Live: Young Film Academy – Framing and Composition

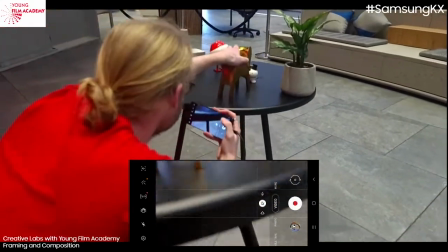(21:09)
Now, if we change that, we could use maybe go this way and you won't be able to tell it's an elephant, I'm hoping anyway.
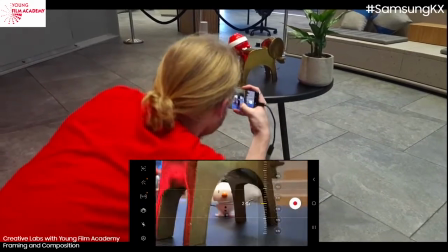(21:20)
If we could just pretend, then suddenly this is going to feel more like prison cells.
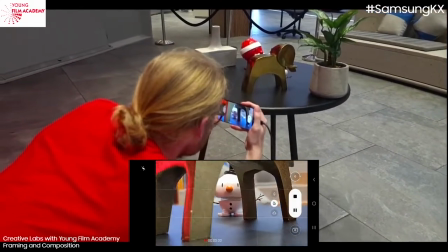(21:31)
Now this has been a very naughty snowman who's sort of in prison, you can see all these prison bars,
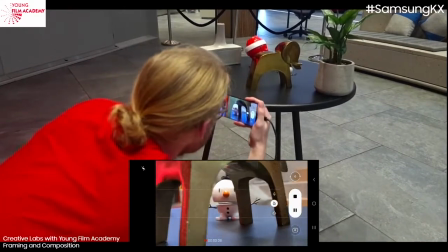(21:36)
we've got this moody red light over here hitting the elephant's butt, I mean the prison bars,
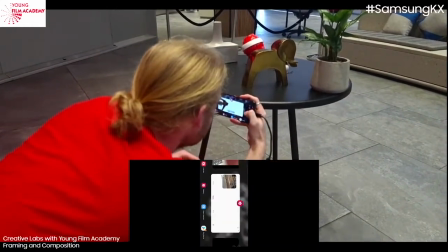(21:41)
you know, so there you go, so we create context that way again using the context to sort of frame our person which is great. Now the other thing that we can do is symmetry. Now symmetry is only useful obviously when you've got something that's symmetrical obviously. But that's really just going to add some significance and grandiose generally to the space. So again this is a contextual type of shot and what I mean by context is just the information around your character. You know you've always generally got a subject in the film. In fact, what we might do, Sam, if I could borrow you for this bit would be great. Can we go off piece and use this beautiful space? Yeah? How cool is this? So if you guys haven't been here before, it's really cool. Look at this like amazing building here. Like if we, in fact, that looks almost like an X on the spot. If you want to go stand there, Sam, for me, that would be perfect. And this is where we can use symmetry to give awe and power to the actual space.
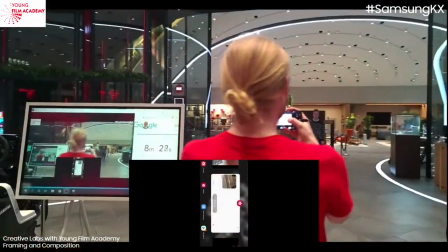(22:47)
So we're going to zoom out for this.
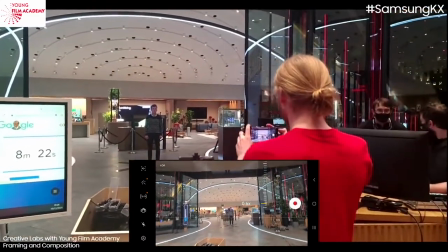(22:50)
Now again, there's not necessarily depth for this, but what I'm going to do is I'm going to use the rule of third lines.
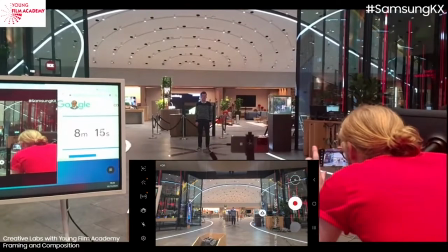(22:58)
So I'm going to, you see where sort of the floor hits the ground at the back? I'm going to try and line that up with the lower third.
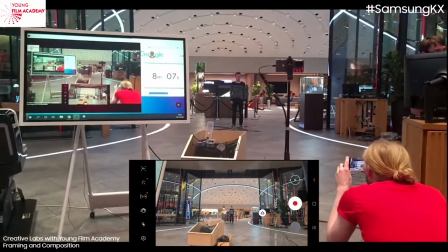(23:05)
And suddenly, there we go, It's just going to add a lot more weight and power to the space.
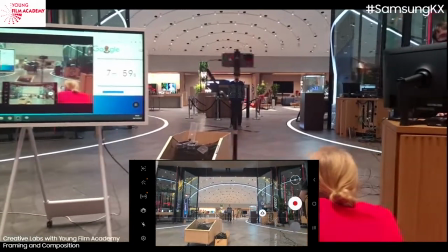(23:13)
And low angles as well are also very good if you've got a big space, because they're just going to give this sense of how impressive it is.
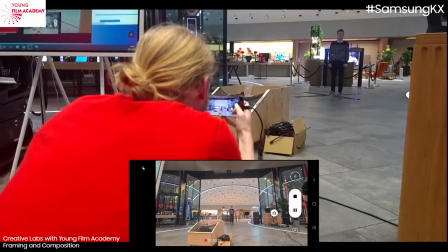(23:22)
There we go. That's our... Oh, slipped the line. There we go. So it's lining up with that sort of back wall there.
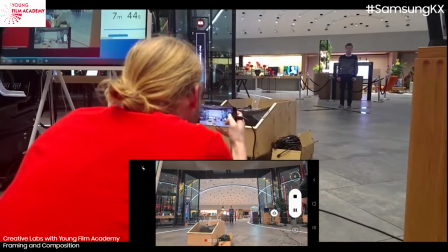(23:29)
And we're really using symmetry to give a sense of sort of awe in the space.
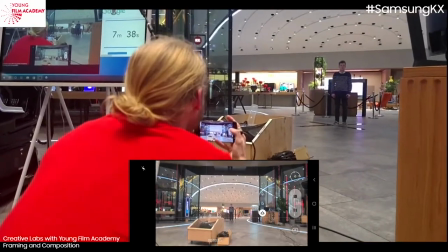(23:35)
Perfect. it. Thank you very much, Sam. Thank you, sir. So you can see that's great for sort of wide shots. It's not very good for close-ups, the idea of symmetrical framing. It's far more interesting if we've got that sort of off-center, if you line up your characters left and right of a frame. And you don't have to shoot over the shoulder. That's a very particular sort of narrative trick. You can shoot side on. Keep one of them on the left of the scene, one of them on the right, as we did before. And we're also going to introduce another thing. So much knowledge in 25 minutes. This is mad. We're going to introduce something called negative space. What's that?
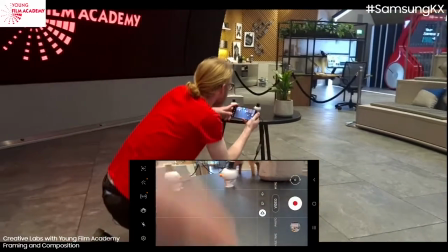(24:22)
I don't even know. So negative space is essentially space around your character that's empty.
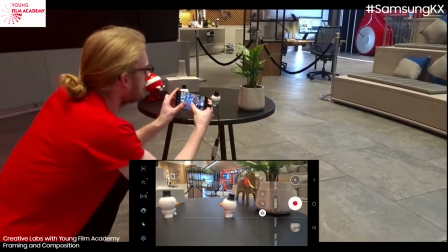(24:31)
Well, generally, yes, empty space. So we really want it to be as plain as possible.
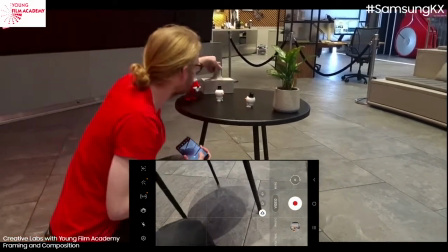(24:38)
How about something that we shot earlier that we said was very flat? Boom.
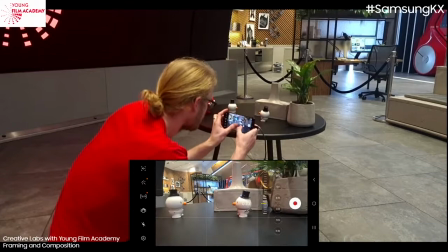(24:45)
So let's zoom in here to sort of simulate that longer lens fill. So we can still get a bit of depth.
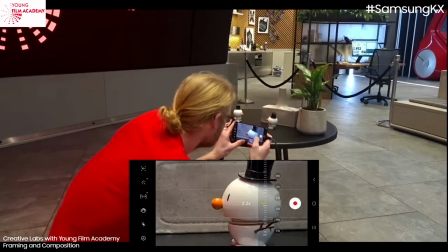(24:51)
So even though the background's flat, we've still got, you can see it's far more out of focus than he is or she.
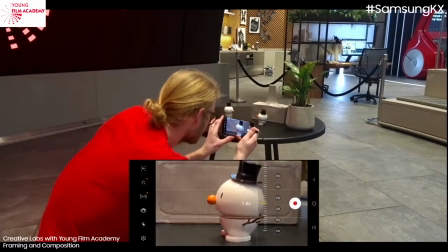(24:59)
I don't know what gender the same person is.
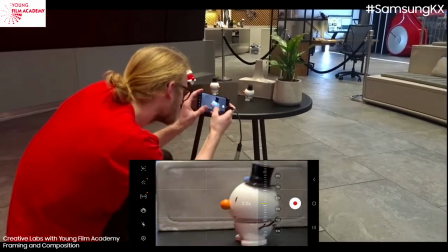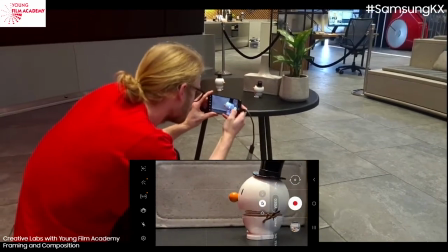(25:10)
push them back like that. You can see they're on that line there.
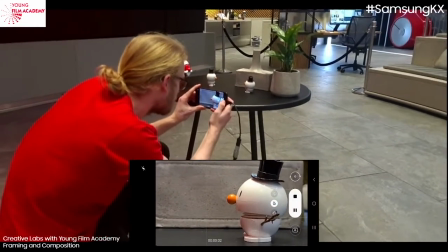(25:17)
Hello, hello, hello.
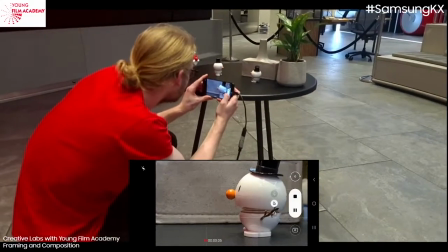(25:19) I'm talking to you, armless snow person.
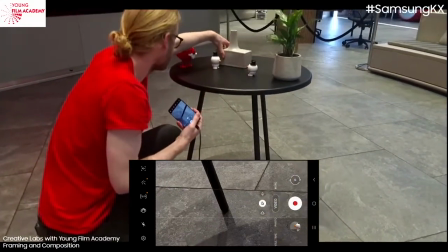(25:24)
And then our matching shot, if we're shooting this as a dialogue scene, I'm going to bring this over here just to imply that it's all one long continuous background.
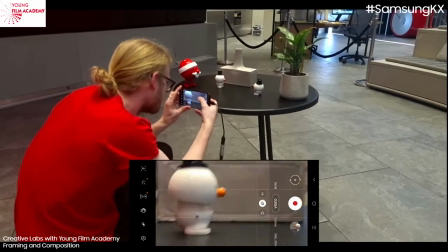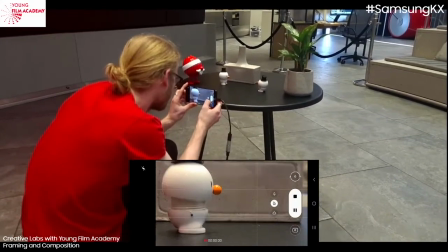(25:40)
There we go.
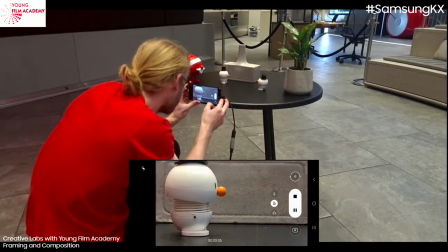(25:43) Hello, hello, hello. I am the armless snow person.
I
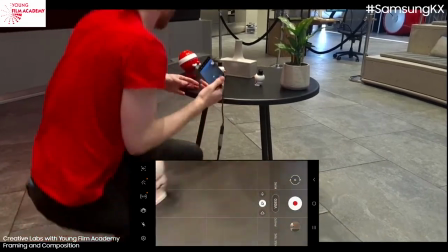(25:52)
just want them more on the line, but there we go. Great. So we've managed to introduce depth. We've introduced negative space. That's another way that we could shoot that dialogue scene. We've still got background there. So there's still some sense of depth. There wasn't any foreground. You know, maybe we could have introduced like a leaf or something like that would have been really cool. but I think the important thing there was the implication of changing the angle slightly. We're still shooting a dialogue scene between two characters. You really want to make sure you can see that eye so I would have maybe come from a slightly more 45 degree angle but what I was really trying to do was keep them on their left and right lines using the rule of thirds and the reason that I was doing that was so that there was a huge space in front of them between them. Why might I do that? Well, let's take a look at these clips.
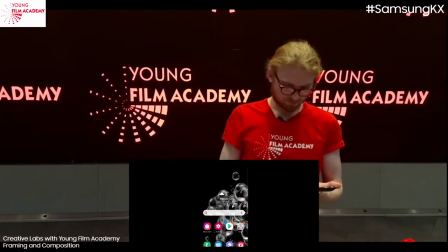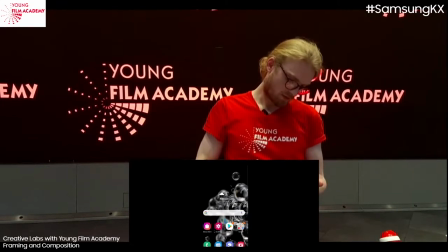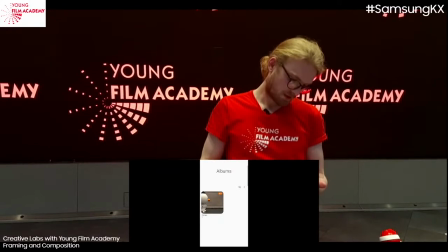(26:50)
Let's go gallery.
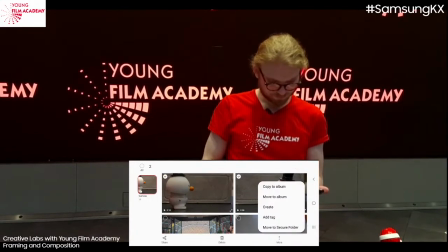(26:56)
Let's have a look at these two clips, we're going to go more, we're going to create movie.
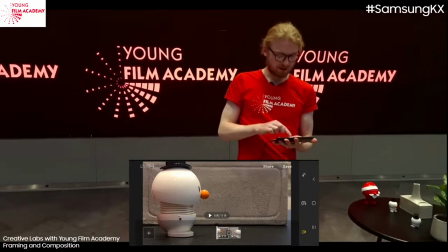(27:03)
Perfect. So, we've got these two shots and if we play them back to back, there we go.
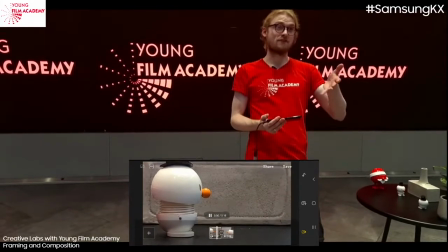(27:15)
if you just pretend that that grey area is sort of all one long background between the two of them,
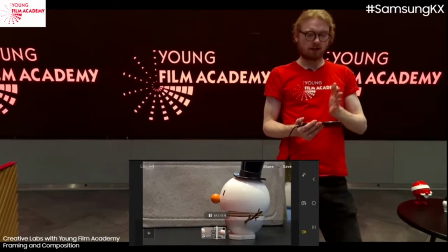(27:21)
by having all this sort of space in front of them what you're saying to the audience,
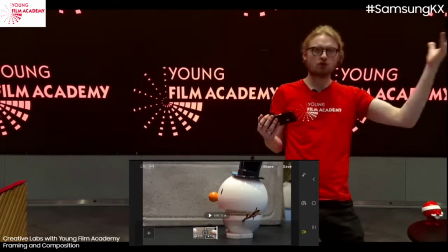(27:27)
you're saying the space between them you see, so then you can get really artsy
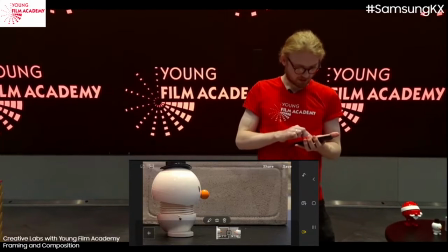(27:36)
whereas, if we now do this let's get rid of this one, let's get rid of this Oh, right.
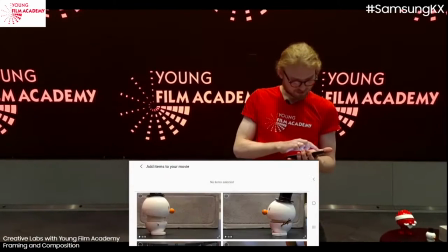(27:43)
Let's add the, these other items. Let's add the original dialogue scene we shot.
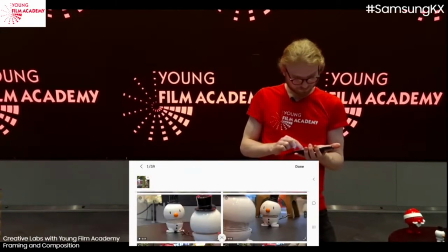(27:49)
I'm going to go this one, and then our close-ups.
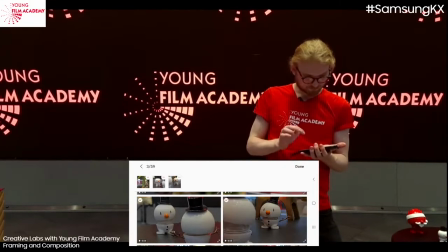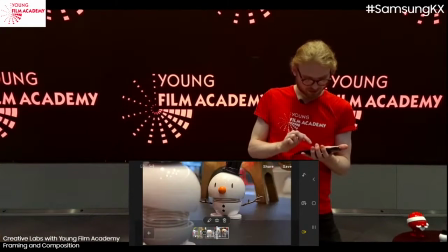(27:58)
And then we're going to get rid of our negative space shot. Boom.
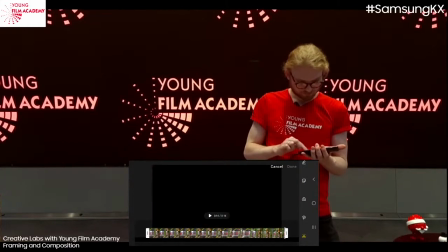(28:03)
Right, let's trim this one a little bit. I actually created a little dialogue scene here.
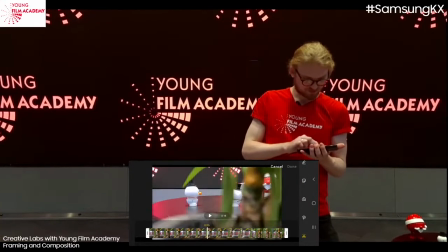(28:08)
It's very cool.
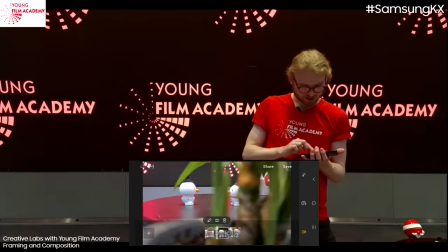(28:14)
Done. So trimmed that. Great.
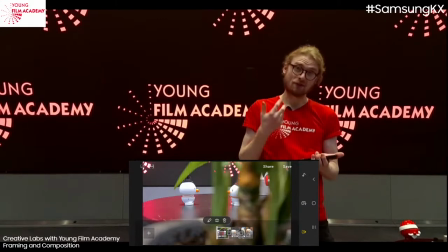(28:19)
So now if we play this, especially with a shot that we did at the start with looking through the trees,
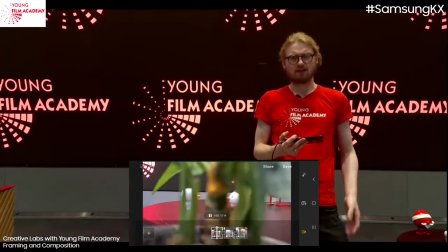(28:27)
let's see how this looks. Ignore the fact that I was moving the plant because it was really hard to sort of do that and video at the same time.
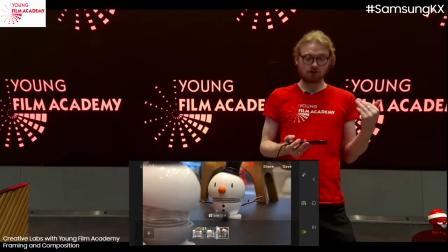(28:35)
Now we're peering over their shoulders you've got that beautiful sense of depth
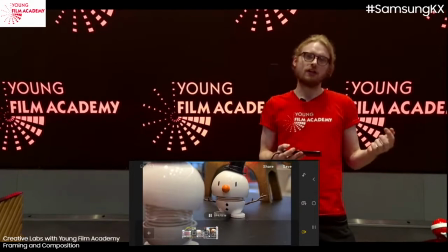(28:40)
but coupled with that shot the star what are we saying we're saying that
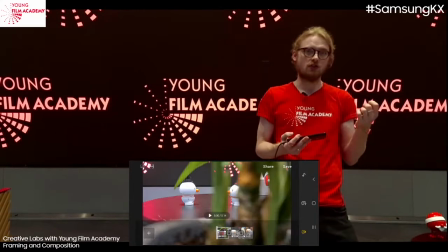(28:45)
maybe this is a really personal conversation and we're seeing something that we
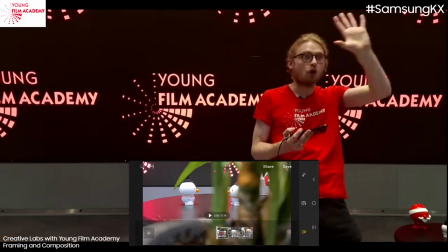(28:50)
shouldn't be seeing the fact that we're coming in over someone's shoulder just really suggests
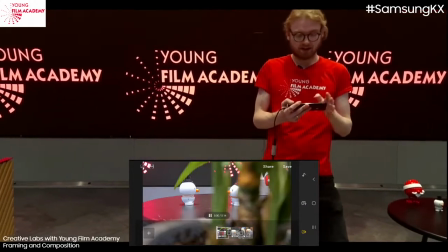(28:55)
that everything we're seeing in the scene is something that's really intimate between these two snow
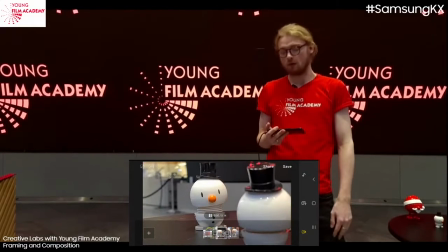(29:01)
people maybe they're ready to tell Santa Claus that they just I I don't think they're going to last a year,
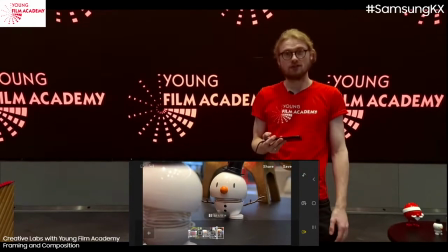(29:07)
you know, because spring's on its way. I mean, it's not yet, but, you know. I'm a snowman.
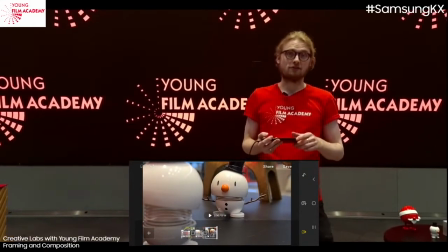(29:12)
Maybe that's what's going on. But there you go.
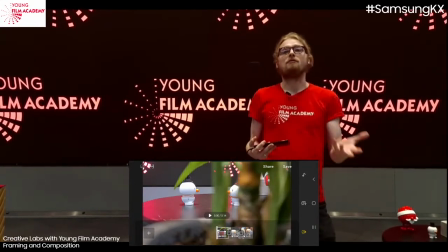(29:14)
That's an example of not just what foreground, middle ground mean or just how to use depth,
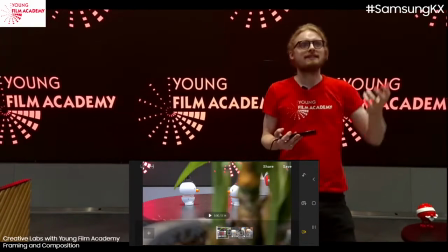(29:23)
but how to use it with artistic and narrative intent.